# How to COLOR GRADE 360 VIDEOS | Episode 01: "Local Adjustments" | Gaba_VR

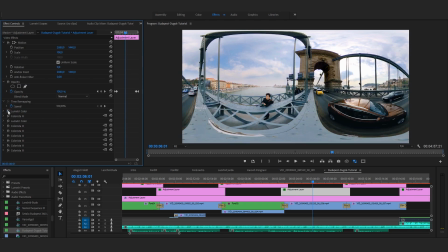[4:08]
First the point is to create a balance between the sky and the main action.
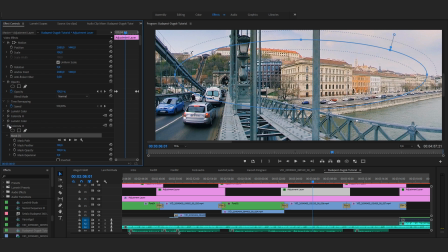[4:12]
Then I zoom in just like my viewers will do, and I start playing around with further smaller local adjustments separately. It's very important, because people won't see the entire 360 space at the same time, but they will take closer looks to these smaller scenes. So besides color grading the whole video globally, I make some smaller local adjustments too.
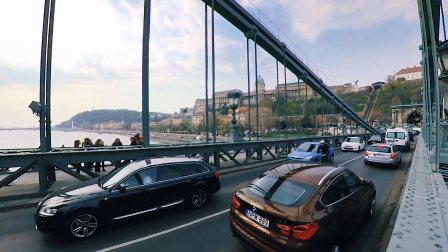[4:36]
For instance, here you can see the palace, it's a little bit far away, maybe the weather is a little bit foggy, but bam, I just emphasize it a little bit.
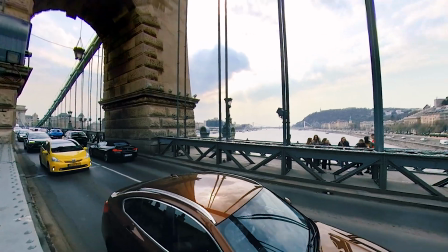[4:44]
The other parts of the video remained untouched, and everything looks natural.
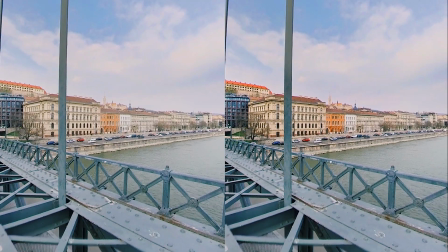[4:49]
Then here are some houses by the river, bam, now they look much better. Houses on the other side, bam, and over there, bam.
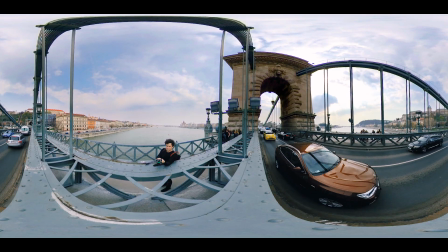[4:58]
But zooming out you can see I have a nice video, there's nothing crazy in it, but these parts look way better. And that's the point, I emphasize the most important objects in every direction. So it doesn't matter where the viewers turn in the video, they will see some of these highlighted points, while the other parts of the scene look normal. The overall scene won't look too contrasty, over-saturated, over-sharpened, too bright or too dark, and so on. And I think this is the key in 360 editing and color grading, thinking locally and using local adjustments.
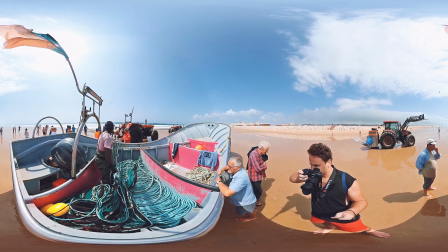[5:34]
These locations can be bigger, like bringing up the exposure on the ground, masking out the sky, or really small, like spots around these buildings in the distance.
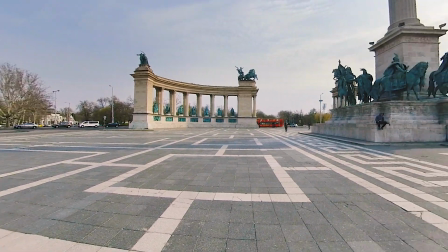[5:43]
The point is that these small things look way bigger when people watch them in 360, and the adjustments I do will look more natural this way. So these are my basic ideas about color grading in 360, and I hope you can see how important it is to separate the different parts in one single panoramic scene. In the upcoming episodes I will show you the exact settings I use to balance the sky and the ground and to emphasize certain things in the video. And of course I show you my settings I apply globally in a video for a sharp and nice contrasting look. If you don't wanna miss these episodes, subscribe to my youtube channel, ring the notification bell and hopefully I see you next time!